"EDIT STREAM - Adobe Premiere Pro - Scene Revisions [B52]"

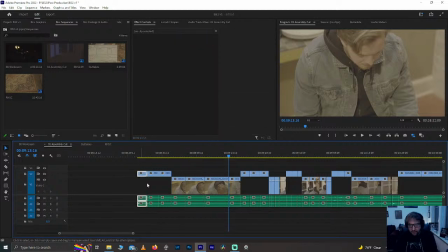So now we know we're going with the third take of Madeline, so we can delete the first two.
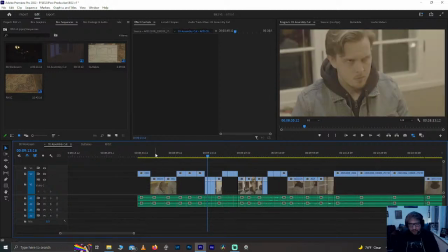We can delete these middle two takes of Adam, which I'm using character and actor names interchangeably because that's just a thing that I do.
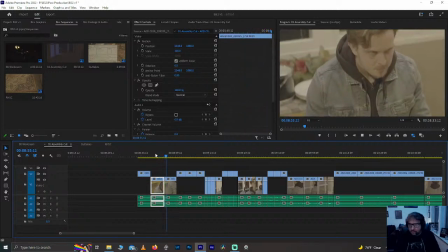Lady, I don't know what your deal is. Lady, I don't know what your deal is.
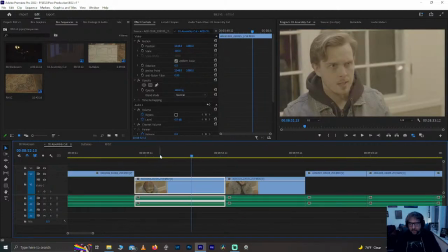Cool. Okay, so we like those two takes. Um, I'm leaning toward the first one.
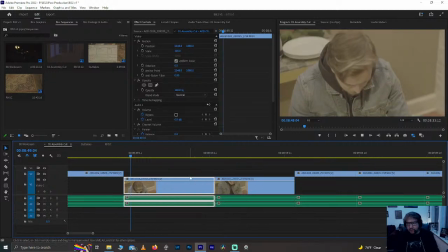Let's watch them again. Actually, let's watch them in context.
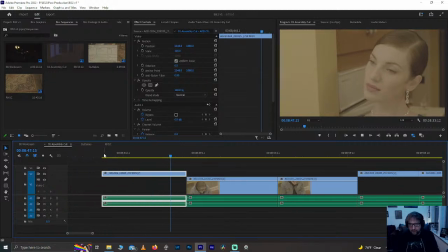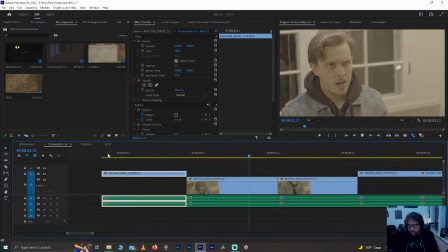Lady, I don't know what your deal is. Lady, I don't know what your deal is.
First take.
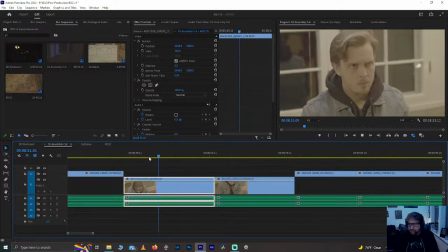The first take. For some reason this is the one that I'm connecting with.
Lady, I don't know what your deal is.
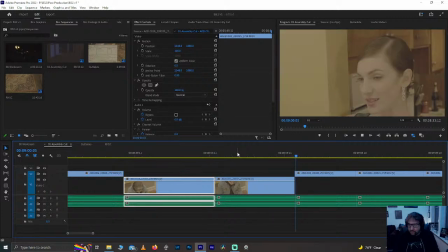Lady, I don't know what your deal is.
She just said, "Did I scare you?"
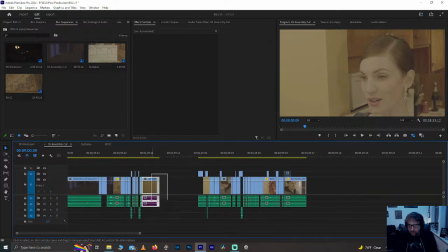Let's bring that over. Let's bring this moment over and just watch them opposite that.
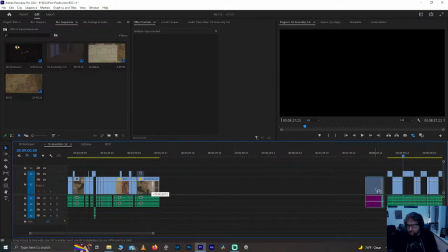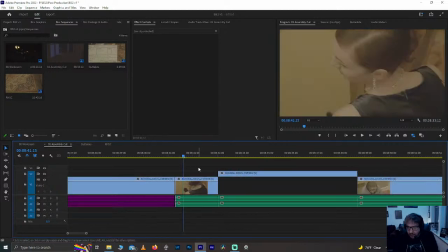Oh, and notice we are gonna. Let's see, which take is that? Oh, I think we had the right take there. Yeah. Yep. Yeah. Take C24, CO24. Yeah, we picked the same take.
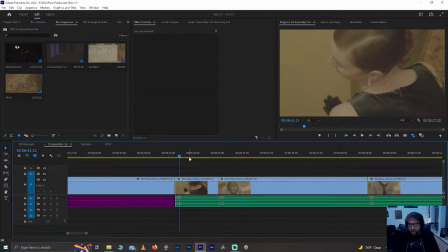That works. Cool. So I can remove that and pull this back. So let's listen to her say it.
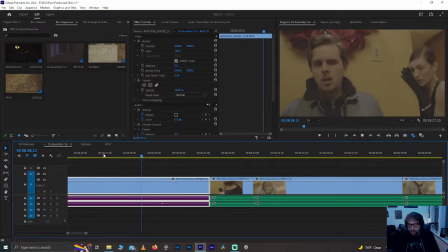Did I scare you?
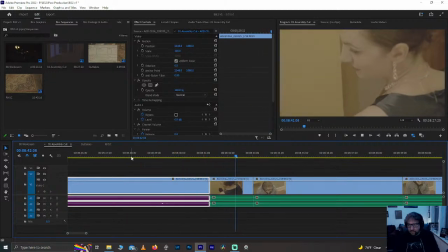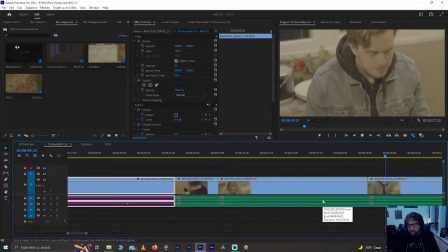Lady, I don't know what your deal is. Lady, I don't know what your deal is.
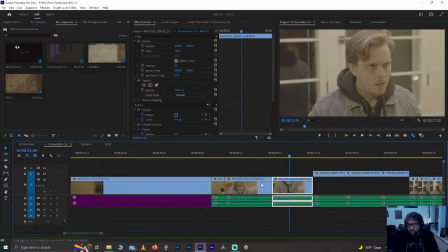Did I scare you? Lady, I don't know what your deal is.
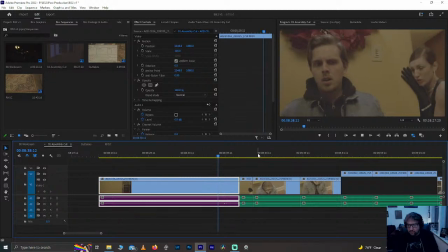Did I scare you?
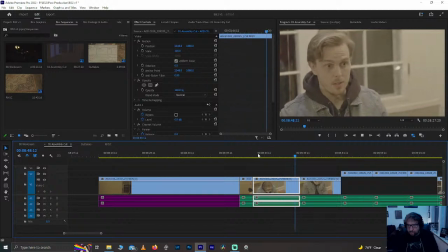Lady, I don't know what your deal is.
Oh, it's so close.
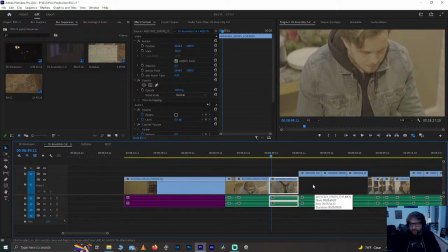I think I am gonna go with that first take. I think that's the one to go with. So cool.
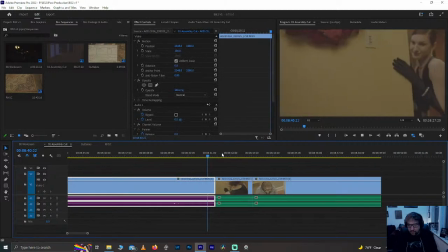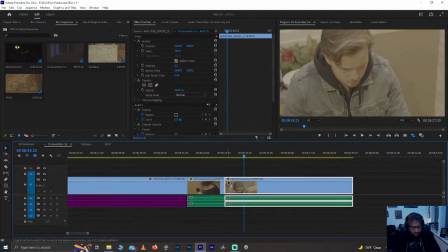she's coming up. He's gonna come up here. We don't need the whole thing. We just don't need because he's moving while she is.
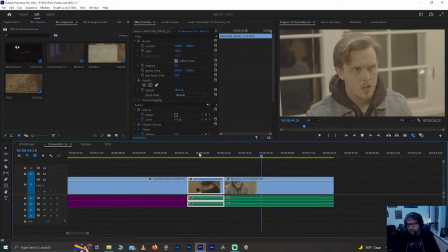So Lady, I don't know what your deal is.
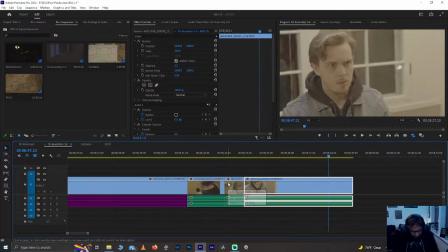I'm gonna second guess this decision absolutely all night.
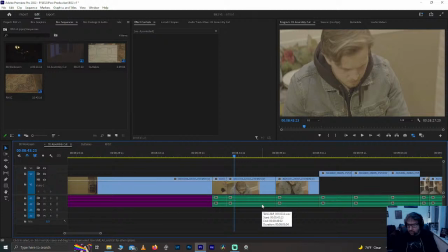Let's see.
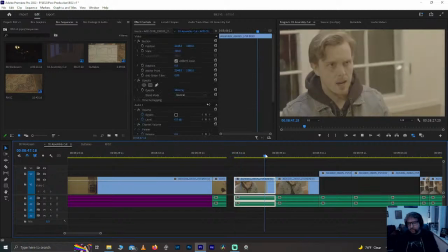I don't know what your deal is. Lady, I don't know what your deal is.
Lady, Yeah, you know we're going with that first take, and I'll tell you why. We're gonna go with it because of something Elena said to me, and she said that it's important that Arthur doesn't feel like he has time to catch up.
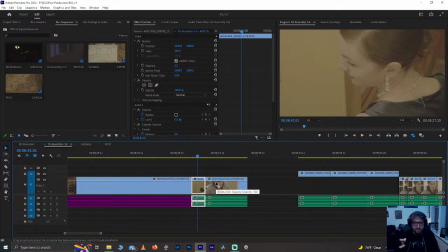He feels like he's just beat happening to him real fast. So yeah, less pauses on Adam's stuff so that he really just
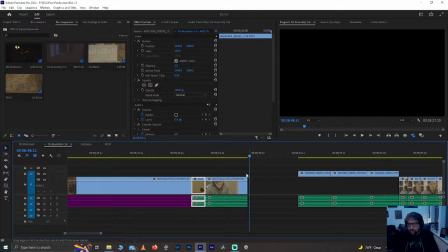lady, I don't know what your deal is. yeah. So just every moment, yeah, we keep moving with him.
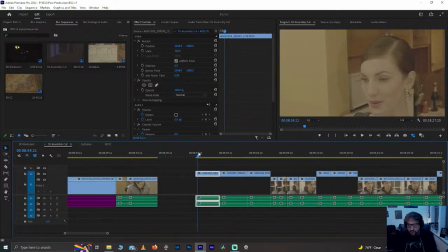So yep, that's gonna be the tipping point. If we look back at this and watch it again and go, man, do we have a better take of that or another take of that? We do.
I saw you at the tree line. I would have let you in myself. I saw you at the tree line.